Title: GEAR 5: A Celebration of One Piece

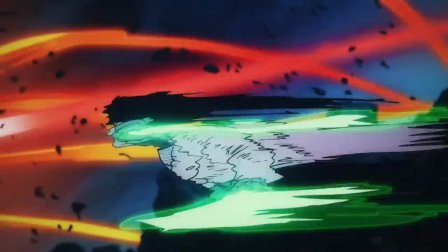And I think it's safe to say that they have been really delivering with all of these recent episodes
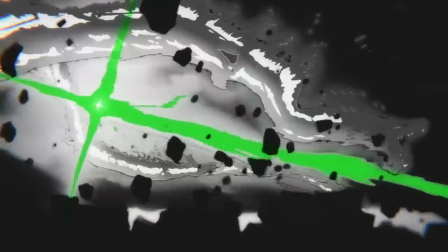because the animation for all of these fights and sequences have really been hitting.
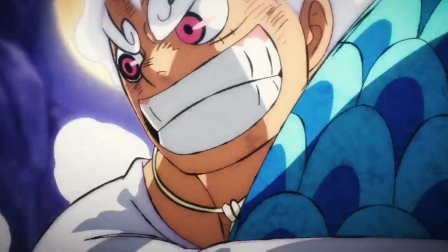And on one hand, while the combat style between Gear 5th and the other fights are quite, quite different.
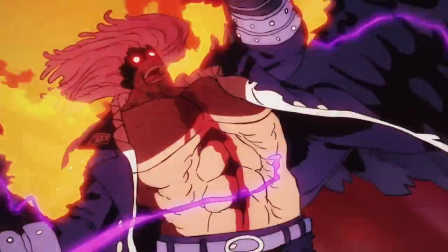These animators really brought the fast-paced, chaotic, and wild energy that makes the action feel so much more hype and dynamic to life,
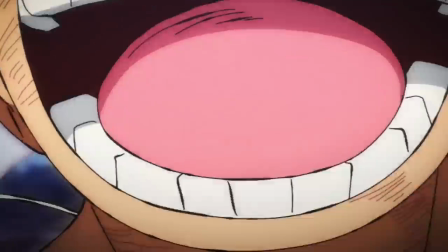and managed to translate that really well for the cartoon-style sequences in this episode.
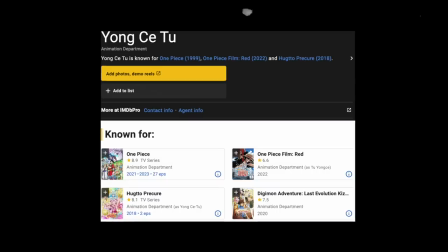And someone else very notable of mentioning is Yongsi Tu, who has been the chief animation director for Wano, and huge props to him, because I'm sure we can all agree that the animation in Wano has really stepped up since previous arcs.
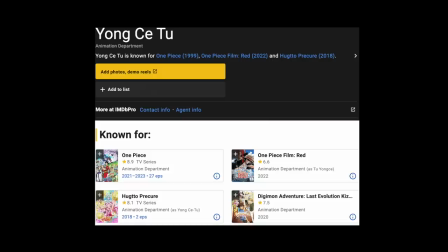He's made a lot of stylistic changes that give Wano its distinctive feel, including the bushy black outlines,
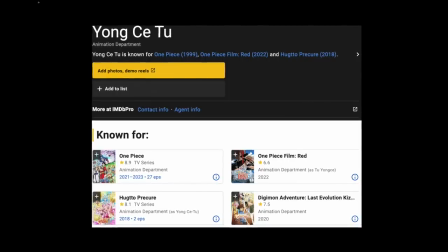and that was also on full display here in episode 1071, and that fit really well with the cartoon theme of the fight.
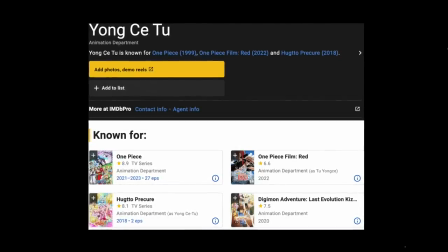Young Si was also a key animator in Film Red, which means that he has actually had previous experience animating Gi 5th, because episode 1071 isn't the first time that Gi 5th Luffy was animated.
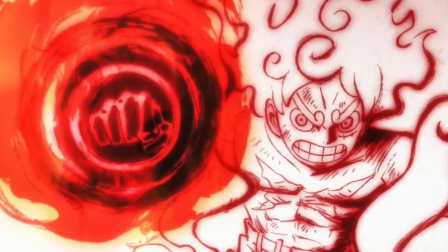Film Red included a really short snippet of Luffy in Gear 5th form in the final battle alongside Shanks.
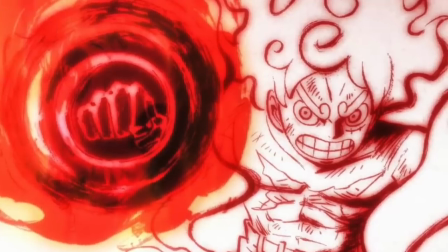And it was just a very small snippet, so hopefully anime-only fans who went to watch the film weren't spoiled.
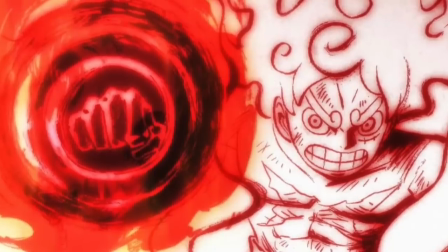But then again, with the amount of promo out about Gear 5th, even outside of Film Red, it would be amazing if anyone managed to be completely unspoiled.
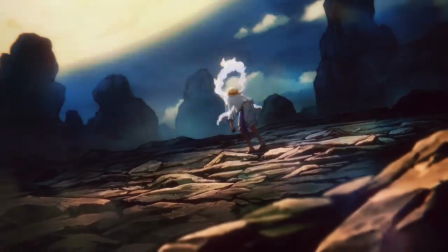And now I'm sure I'm missing a lot of others who worked very very hard on the episode, so all props to them.
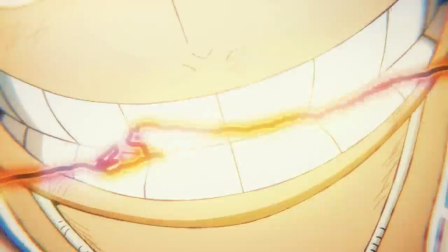And let's delve more into the anime episode itself. The best way to describe the episode is joy.
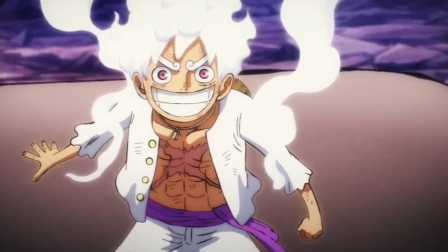The episode was honestly so much fun. You could tell everyone working on it worked very hard obviously but more importantly that they were enjoying it.
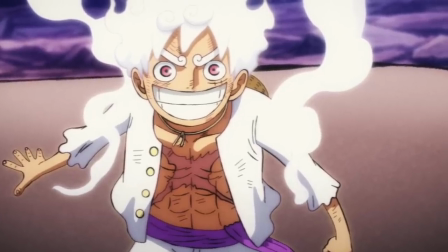I think the fun that they were having really translated on screen and it was that energy that we picked up as fans.
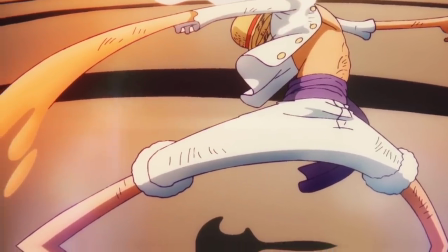I think the role of the anime is to enhance what is on paper in the manga and this is an episode where you truly feel that.
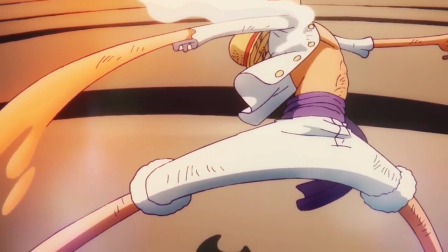The amount of detail that they put to increase the feeling of constant movement and energy
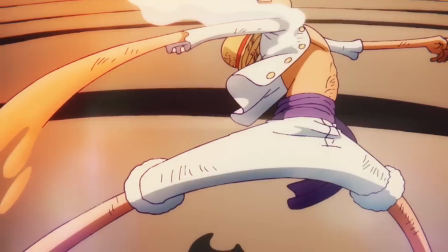was just very apparent and really made you enjoy these moments even more.
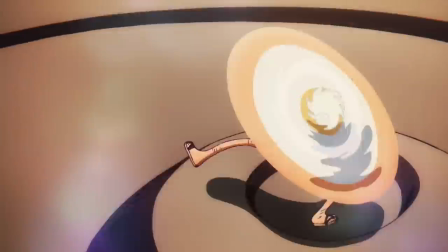Something that I really liked was the ground continuously bouncing and bobbing along with Luffy.
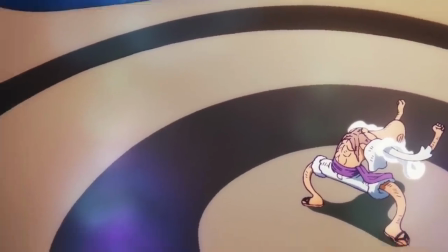I thought that was a really nice touch.
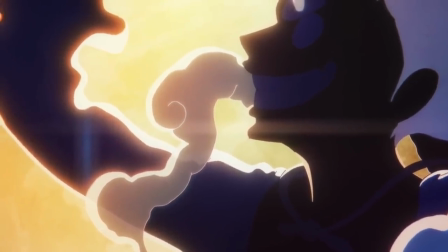And even the scene when Luffy jumps out in front of the moon, the flashing outline really enhances what is already an iconic image in the manga.
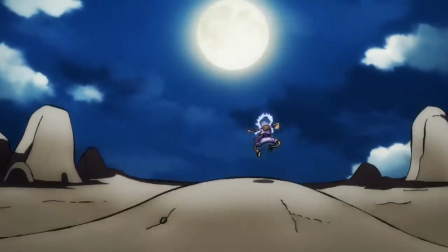They also dedicated a lot of time just teasing at Luffy's form and just showing him dancing and playing before going into the battle with Kaido.
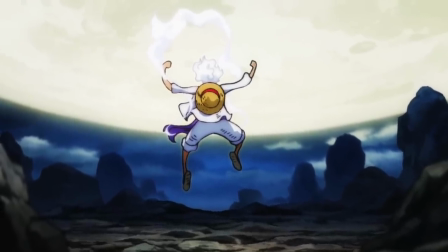And I really appreciated that. It was such a fun experience that captured how much Luffy was enjoying this and really set that playful tone for Gear 5th.
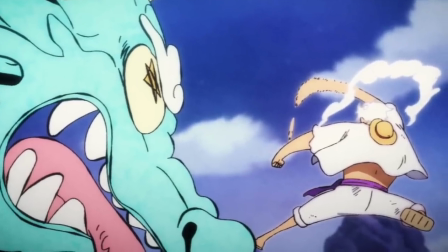The wacky cartoon sequences were pulled off really well, which I'm not surprised about at all actually,
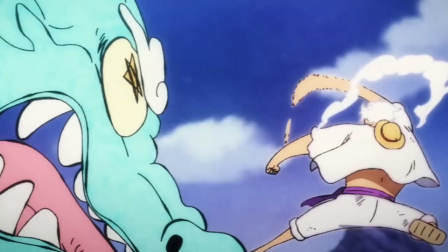because if there's a series that can pull this sort of fighting off, then it's One Piece.
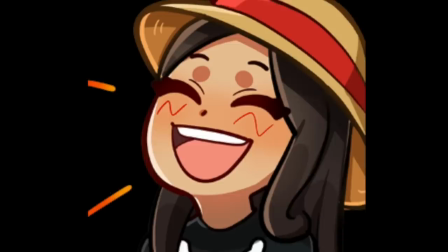I was genuinely laughing at all of those comical goofy scenes such as Luffy swinging
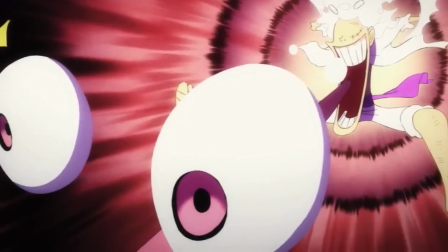Kaido around or the Looney Tunes style gags like the running and the eyes popping out.
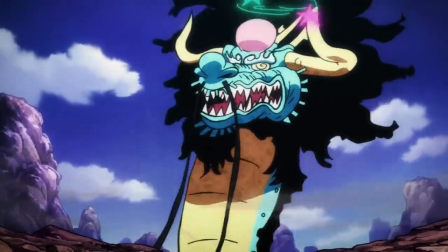Just such a contrast to the slick and intimidating Kaido that makes it so much funnier.
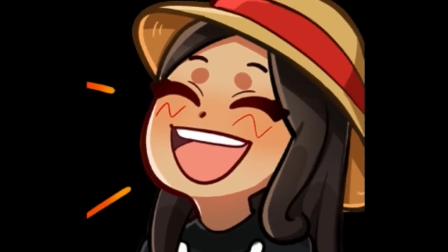In fact, my cheeks hurt from how much I was smiling or laughing,
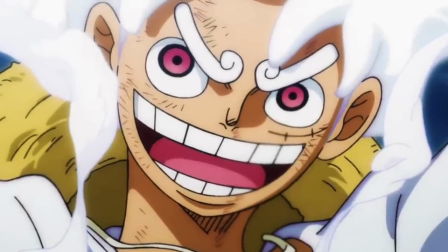but what stood out to me the most in this episode was the auditory experience and how much that elevated the visuals.
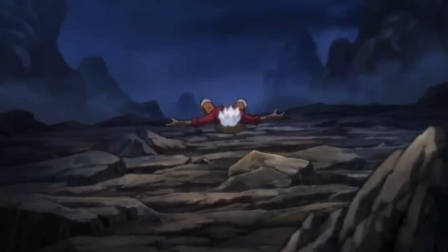Huge props to all the voice actors and everyone involved in the sound design because that absolutely slapped.
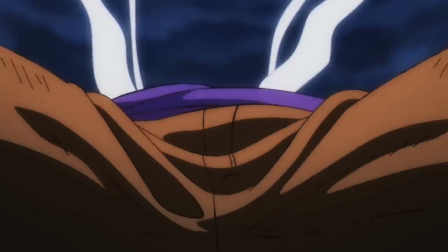From the very beginning, listening to the drumming, I very much felt the anticipation building up in me and I had the goosebumps to match and then all throughout
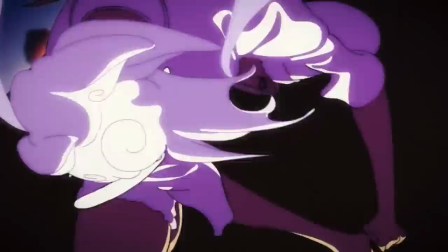the episode Especially during the fighting hearing the blend of the cartoon wacky style mix as well as the epic sound effects And the music was
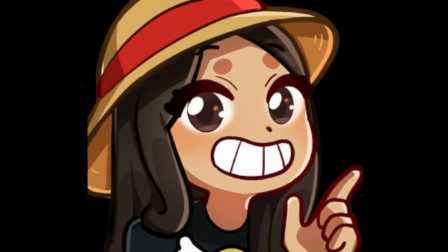really refreshing because this is something that I was really interested in prior to watching the episode Whether they would go
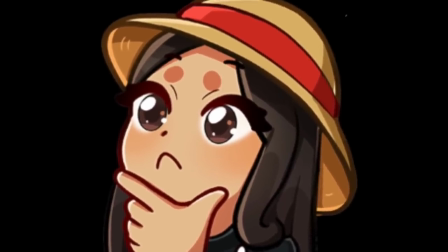down the cartoon style effects or whether they would stick to the epic style anime sound design You know,
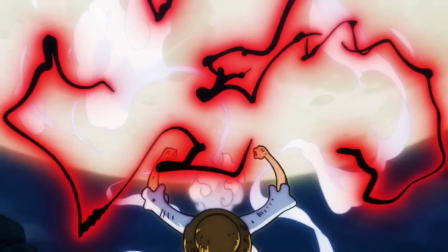are they going to lean into the cartoon more or try to portray gear fifth as this hype and epic phenomenon.
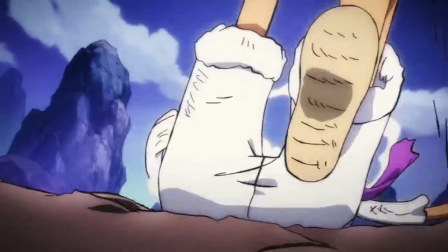And I think that they managed a perfect blend. This mix of both styles really made the fighting feel so much more chaotic and dynamic, so liberated.
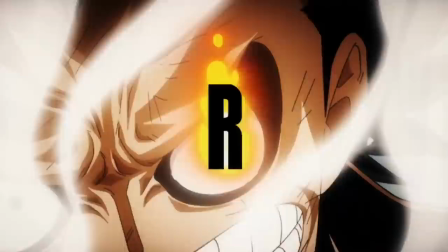Which I think is the word that we have to use because it's the perfect feeling given that it's gear fifth, the rebirth of the warrior of liberation.